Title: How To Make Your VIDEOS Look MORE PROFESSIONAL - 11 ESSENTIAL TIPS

In addition, once you find that perfect window, you're stuck with whatever is behind you as your background. So if the goal is a professional looking video, then studio lighting is where it's at.
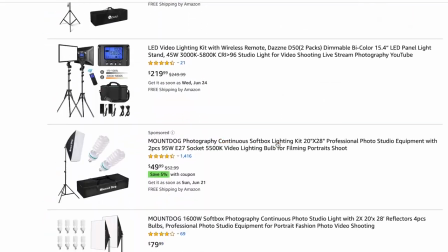Studio lights are a bit of an investment, but they're also much cheaper these days and can be as low as a few hundred bucks, which is well worth it for the guaranteed look of even consistent lighting.
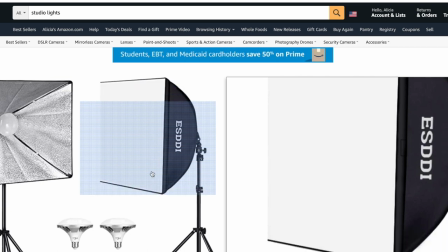When choosing lights, it's best to go for well diffused lights that are also daylight balanced.
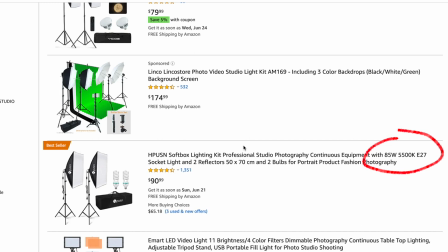You'll see this expressed as color temperature falling between the 5500 and 5600 Kelvin range. And to light both sides of your face evenly, you will need at least two studio lights. Mine are right here.
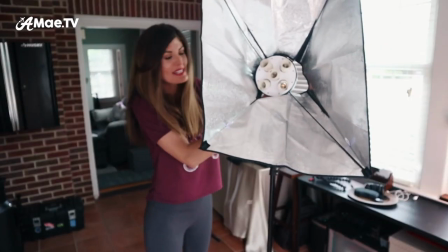Okay, I'm not gonna move them. For the most part, I just use these two soft boxes. I've had them for years, and they are holding up so, so well.
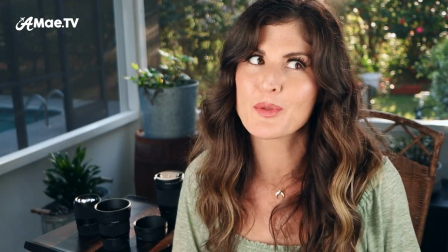I drag them all over the house to get amazing shots, like no matter where I'm sitting, which is really, really fun. I'll include a link to these below, as well as a few other studio lighting options. Create background blur.
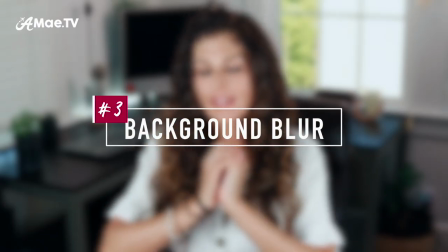Ah, the coveted background blur. This is definitely a thing that will make your video look a bit more professional.
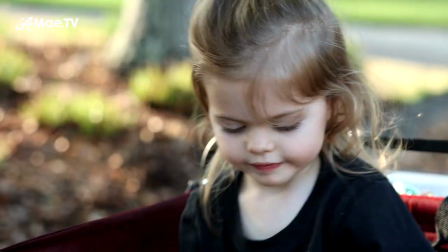It's also known as using a shallow depth of field, and whether or not you're actually able to get that blurry background depends on a few factors. First, you'll need to get into the manual video settings on your camera, which might sound scary at first, but using manual settings is a must for capturing professional videos, and it's really not that hard to learn.
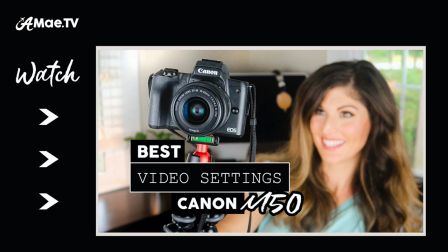I recommend watching this video here for some clarity on video settings in general. This demo is on the Canon M50, but the process is similar on many Canon cameras. And even if you aren't using a Canon camera, the same principle for settings applies across the board in aligning the frame rate, shutter speed, ISO, and aperture. So the key to that background blur is setting your camera at the largest aperture that the lens offers.
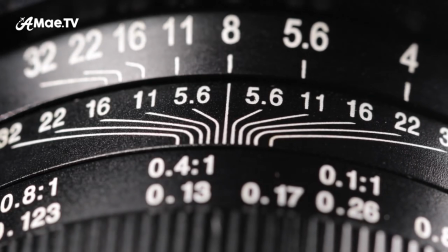And note that large apertures and large numbers are actually the opposite.
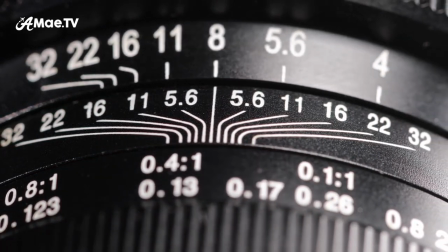So you actually want to go for the smallest number available, think 1.8, 2.2, and you want to stay away from that f16. Many kit lenses that come with the camera do not have super large apertures, so investing in a better lens is the best way to really obtain this effect, but still, even if your lens only offers like a 4.5, be sure to set it to that, not f22.
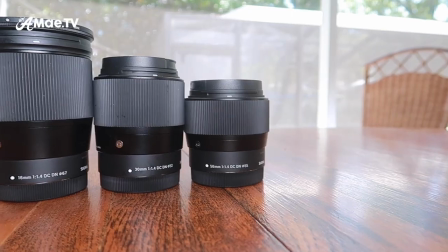If your lens does have a super large aperture like these Sigma lenses that I use, which offer a delicious f1.4,
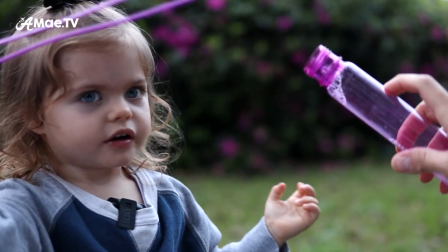then you can even stop them down a bit so the focus isn't too shallow and the image is even sharper.
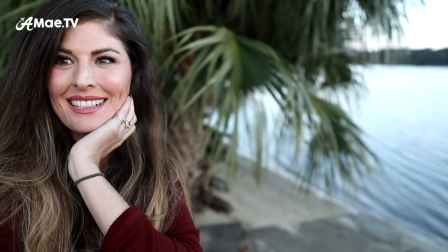Another factor that will help to blur the background is putting some distance between you and your background. So it's like camera, you, background, not camera, you, background. Don't stand right in front of a wall or a hedge. That's something I would stand in front of. Also opting for a slightly longer lens will support this effect.
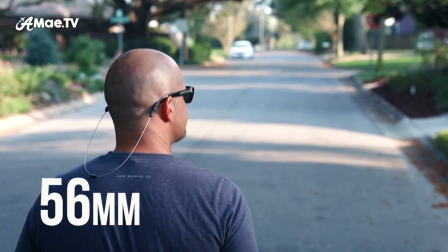So you can move the camera back and then zoom in a bit, although zooming in will reduce your largest available aperture.
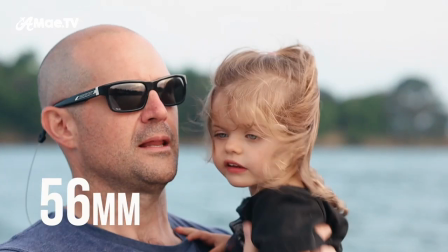So you just need to experiment and see what works, but try all of those tricks and do what you can to to get that background blur. And because I know you're curious, I am currently using Sigma's 30 millimeter f1.4 lens with the aperture set at 2.8.
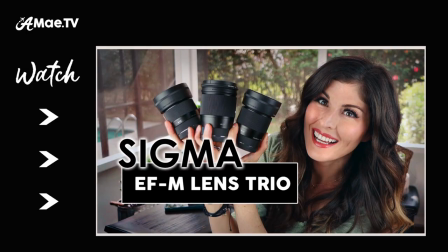And if you want to learn more about that amazing lens and its counterparts, then you can see lots of demo footage and discussion in this video here. Nail your white balance. White balance is something that is so often overlooked, and I think it's because many of us video creators are like right-brained artists, and then white balance is straight up science, so we just avoid it. And it's also because our cameras offer that nice, auto white balance setting. So a lot of us just kind of go, okay, I will go with that. And that is definitely what I did for many years. And I still do it sometimes if I'm just vlogging, I don't really have the opportunity to go in and mess with white balance. It works, but it's not the best. But if you really want to make your videos look more professional,
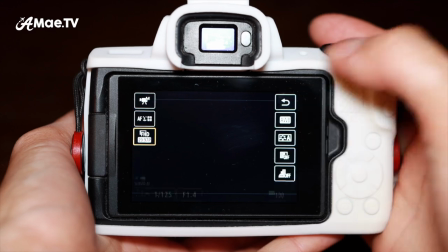you've got to take a moment to go into the white balance setting on your camera and adjust it manually to be
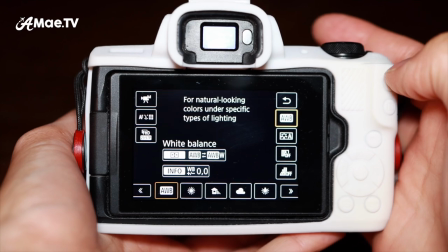sure that the white balance selection in Kelvin temperature matches that of your main light source. Now, one level passed using the auto white balance setting is to use one of these selections.
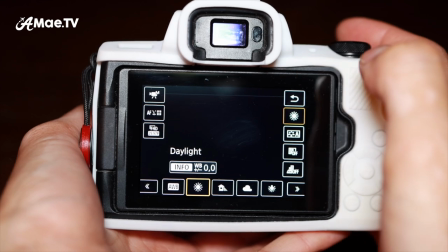Setting it to daylight on a sunny day or under daylight balanced studio lights, as we talked about,
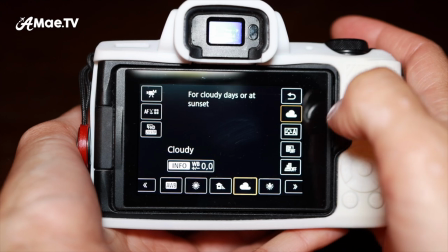or setting it to shade if you're outside or tungsten if you're using regular household light bulbs. But in reality, even these settings are just approximate matches to your actual color temperature.